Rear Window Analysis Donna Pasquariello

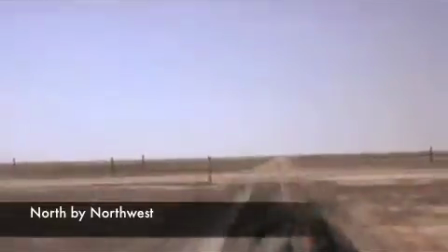[0:02]
The genius of Alfred Hitchcock lies in his ability to use film editing, lighting, and music to enhance his visual stories.
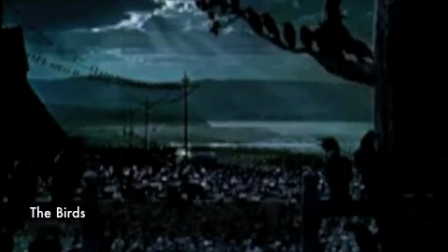[0:13]
All of Hitchcock's films are brilliant examples of these techniques.
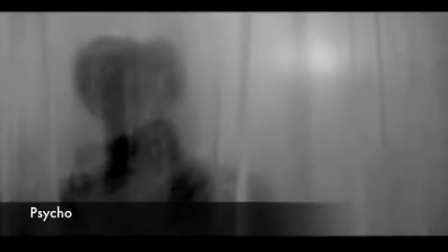[0:18]
However, there is no better example of his expertise than the movie Rear Window.
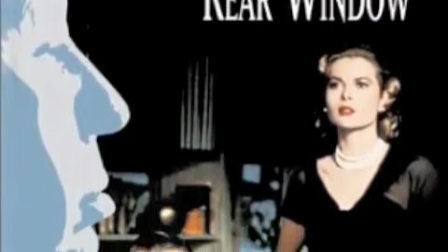[0:24]
Filmed in 1954, the film stars Jimmy Stewart and Grace Kelly,
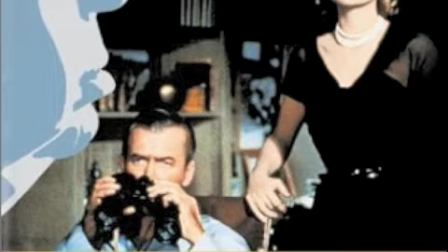[0:29]
and every scene of the movie is either seen through Jimmy Stewart's eyes or has him as one of the actors.
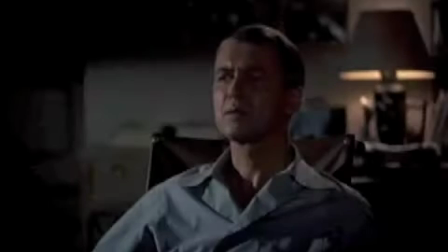[0:35]
The scene that I'll be talking about is the one in which Jimmy Stewart is eavesdropping on his neighbors and first suspects one of his neighbors of murder.
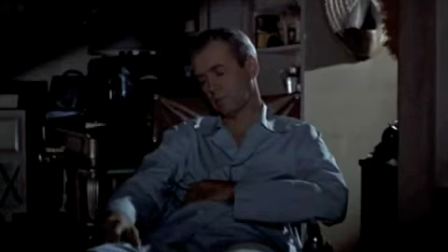[0:45]
Hitchcock uses the sound of the automobile to transition to the thunderstorm, perfect atmosphere for murder.
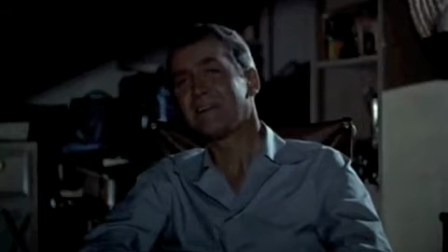[0:51]
The lighting is dark, and all of the expressions come from Stewart's face.
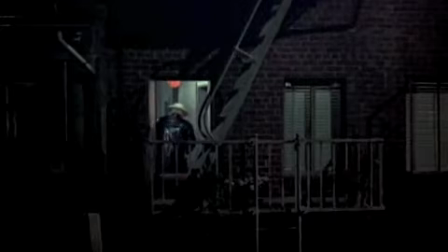[0:56]
Goes from a smile to suspicion when he sees the neighbor emerge from the house.
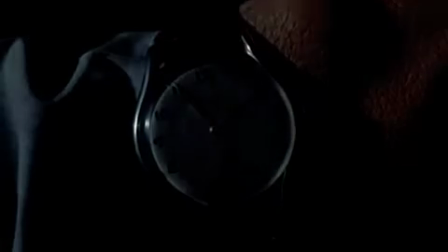[1:03]
Here, Hitchcock transitions with a direct cut on Stewart's watch to show a passage of time.
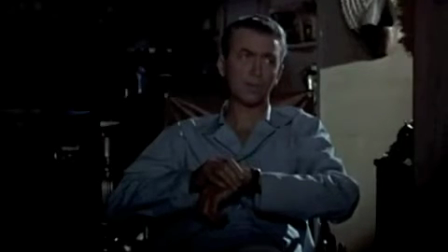[1:09]
And when the scene opens again, we still see the lighting focusing on Stewart and his eyes on the neighbor,
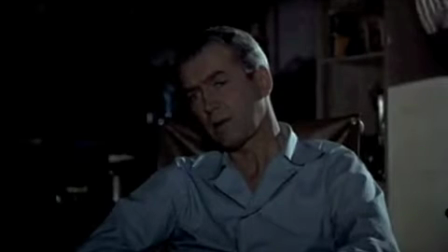[1:16]
coming back suspiciously in the middle of the night.
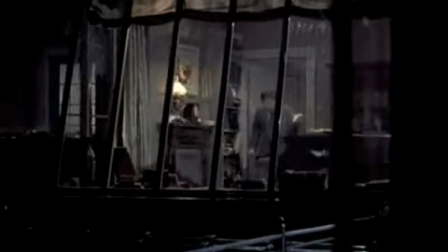[1:19]
The thunderstorm sound keeps going in the background, and all of the scenes are from Stewart's point of view looking across the way.
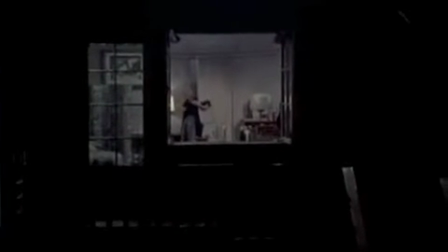[1:28]
All of the action of the film comes from Stewart's point of view, and we scroll from one apartment window to another.
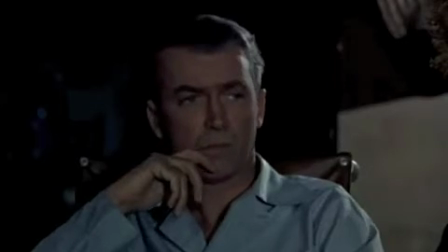[1:36]
We see the same characters moving from the street level,
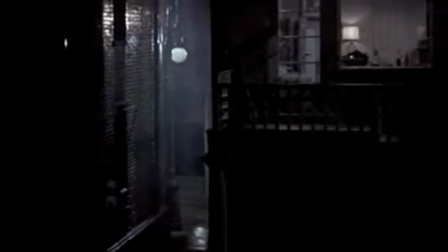[1:41]
and then as his eyes scroll up, we see him emerge in the hallway
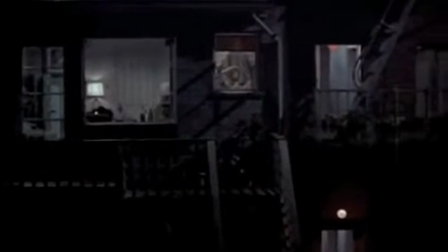[1:47]
in his suspicious black coat carrying his suitcase once again.
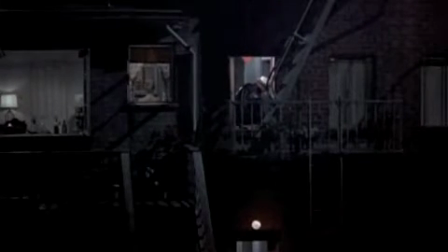[1:53]
The dark lighting with the main character highlighted, the ambient sound of rain falling,
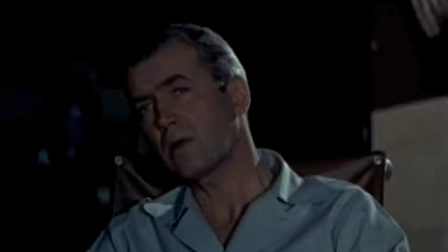[1:59]
and the close-up shots of Stewart's shoulders and facial expressions all lend to the mystery of Rear Window.
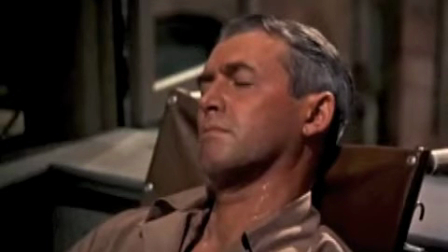[2:07]
As to answering the three audience questions, Alfred Hitchcock gives the audience just enough to feel that they understand them.
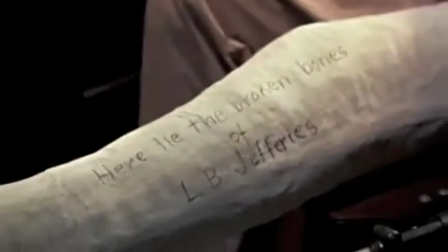[2:15]
These scenes from the beginning of Rear Window introduce us to the main character.
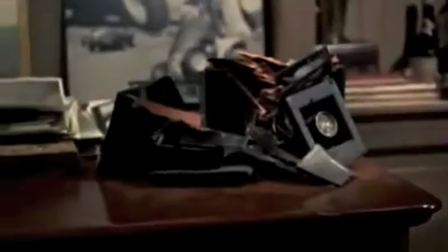[2:19]
We see the situation he's in, and we get to know a little bit about him by seeing the camera equipment that's wrecked and the images that he's taken.
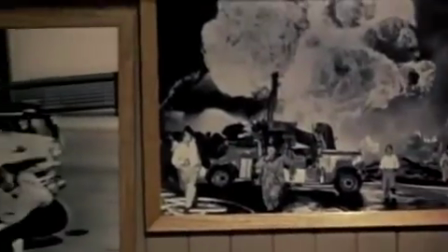[2:29]
We understand who the characters are through what we see and through their expressions, and Hitchcock does a good job of showing us those things.
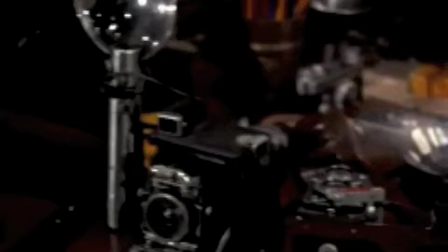[2:37]
What's going on and how the audience is supposed to feel are tightly wrapped together in Hitchcock's mysteries.
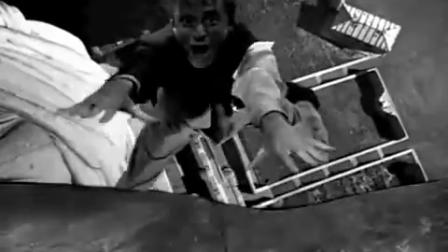[2:45]
Alfred Hitchcock is specifically known for his falling scenes, such as this one in 1942's Saboteur,
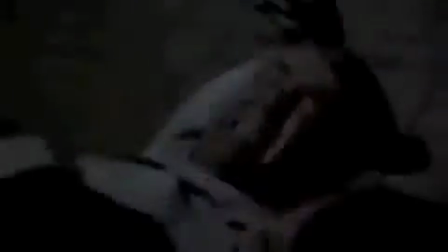[2:53]
this one from the end of Rear Window, and this famous scene from Vertigo.
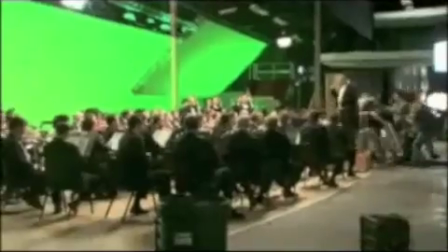[3:05]
Martin Scorsese, the great director,
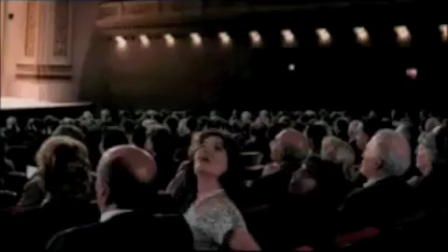[3:07]
parodied many of Hitchcock's techniques in this brief clip from a movie he made called A Key to Reserva.
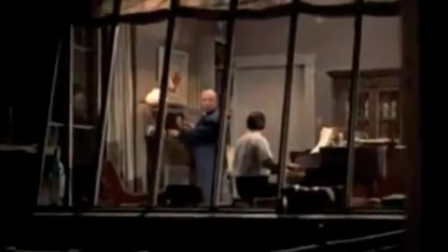[3:18]
And of course, what would a Hitchcock movie be without the director himself providing us a cameo?